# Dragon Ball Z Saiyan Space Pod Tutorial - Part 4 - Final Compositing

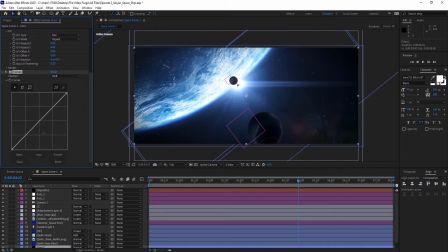So we'll just bring the RGB down just a touch. I'm going to go ahead and color code the rest of my layers that go together.
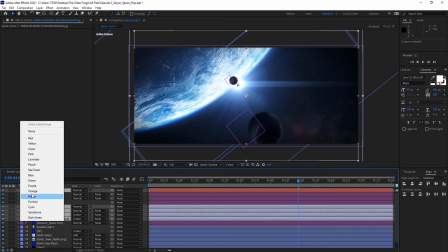I try to be as organized as I can.
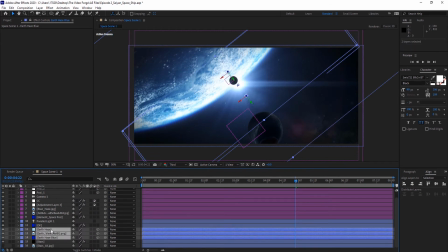Let's take our flare layer, earth haze, the earth and the stars layer, and we're going to turn on the motion blur. Now it is time to add some subtle camera shake.
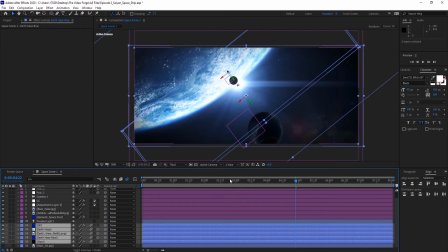Now it's cool that our camera is rotating, but in films we try to show some realism with camera movement. It also helps to suspend your disbelief. So let's go to the point of interest in our camera. We'll alt click on the point of interest and we'll type in wiggle,
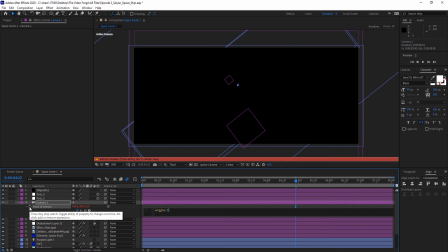open parentheses, 2, 8, and close parentheses.
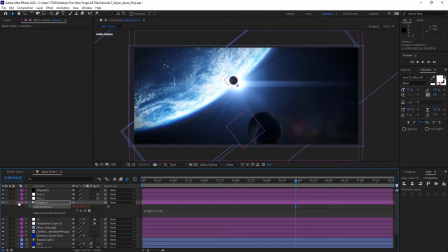So now the camera will have a subtle shake to it, but not too much.
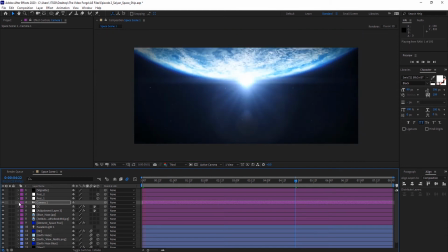It's visible, but just enough not to make you throw up. Like watching Cloverfield. Let's go ahead and take a look and see what we've got.
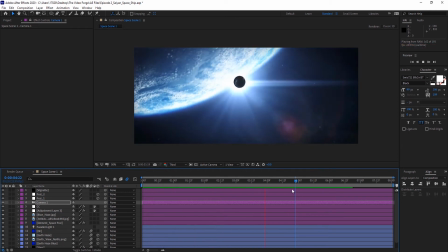It's actually looking pretty good. I actually love the motion blur on the space pods.
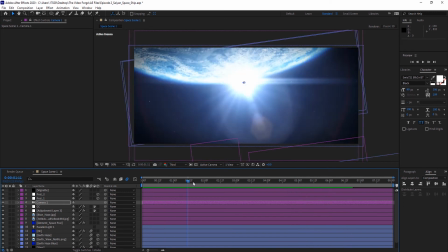Let me just pause that. Look at that motion blur. It's just amazing.
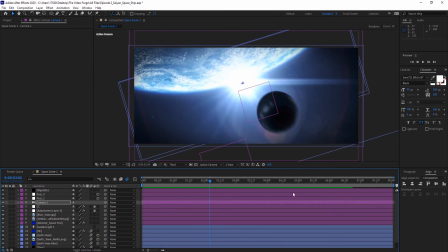Looks so whooshy. Alright, so let's go ahead and add some more camera shake.
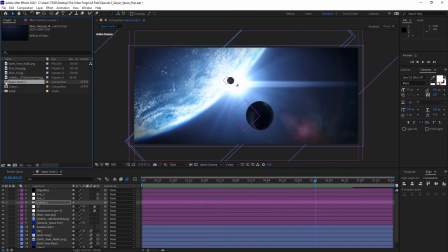Now, this camera shake happens from the arrival of the space pods. As they come into frame, we give the camera a little jitter, as if you're being startled. So we're gonna use the wiggler that's actually built in with After Effects.
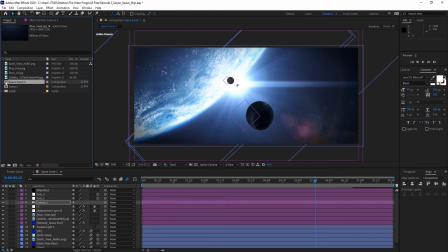Let's take our whole composition here. We're gonna drop it into the new comp.
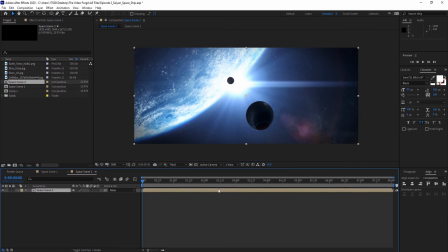We'll go back to our space scene.
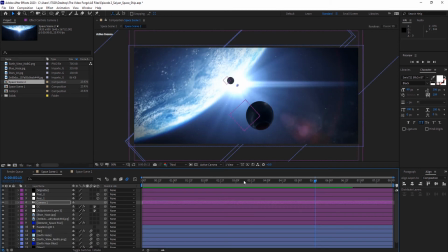And we're gonna line up where the space pod begins to enter the frame.
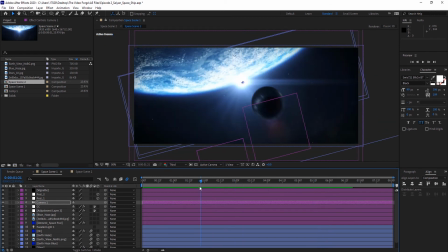So let's say around 1.16 seconds, that's right.
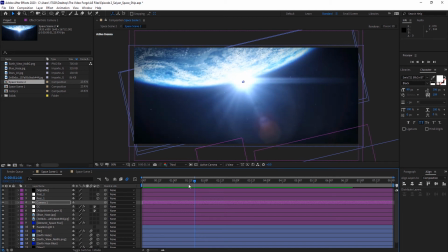Then we'll move a few frames more to end the camera shake. So around 2.3 seconds.
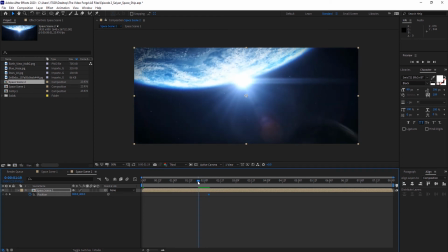So let's set a keyframe for the position, and then we're gonna move back to where the pod comes in, and we're gonna set another keyframe.
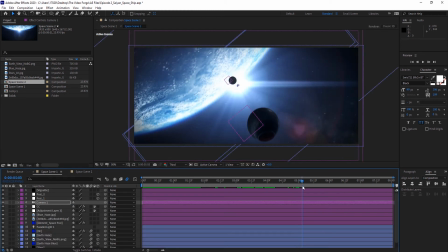And you know, let's go ahead and just do the same thing for the second pod. So I'm just gonna set a keyframe,
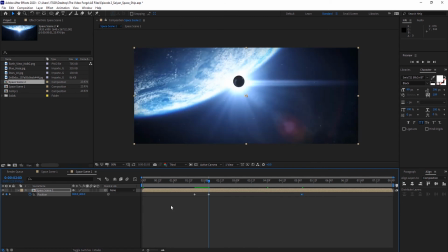and I'm gonna move over, and I'm gonna set a keyframe again for the position. Okay, so what we're doing is telling the Wiggler plugin that we only want the camera to shake within the keyframed positions.
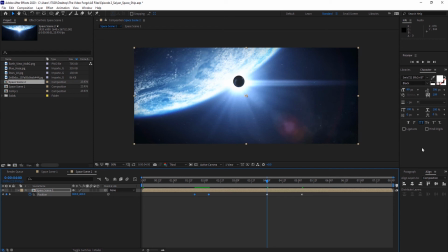Let's select the two first keyframes. Then we're gonna go to Window, and we're gonna click on Wiggler. This brings up the Wiggler tab, and then we'll set the noise type from smooth to jagged.
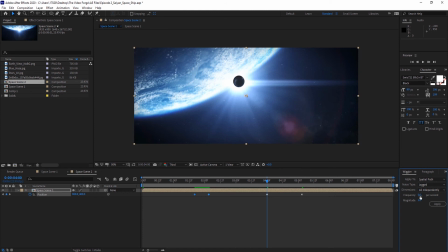And we'll make sure the dimensions are all being moved independently. We'll set the frequency to 15 and the magnitude to, let's try 25.
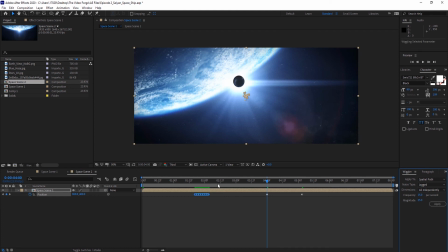We'll click apply. With those two keyframes still selected, the Wiggler will automatically apply additional position keyframes, moving each keyframe randomly on the X and Y axis, causing the frame to look like it's actually shaking.
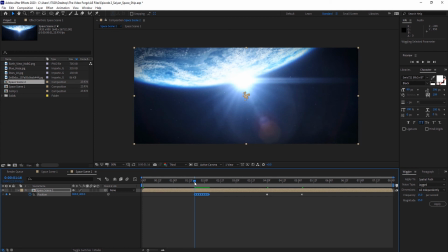Let's go ahead and take a look. Okay, that's not bad. You know what? Let's go ahead and hit Control Z, which will undo the keyframes that was just added, and we're gonna change the magnitude to about 20.
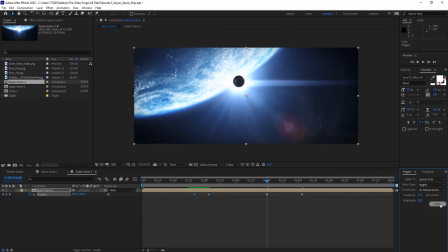Let's try that. And we'll click apply. And let's take a look.
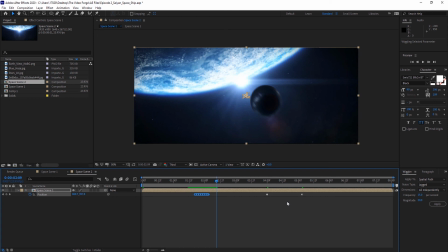All right, now that's a lot better. The magnitude actually helps how hard the frame will shake. I don't want to add too much shake to it because they're just space pods.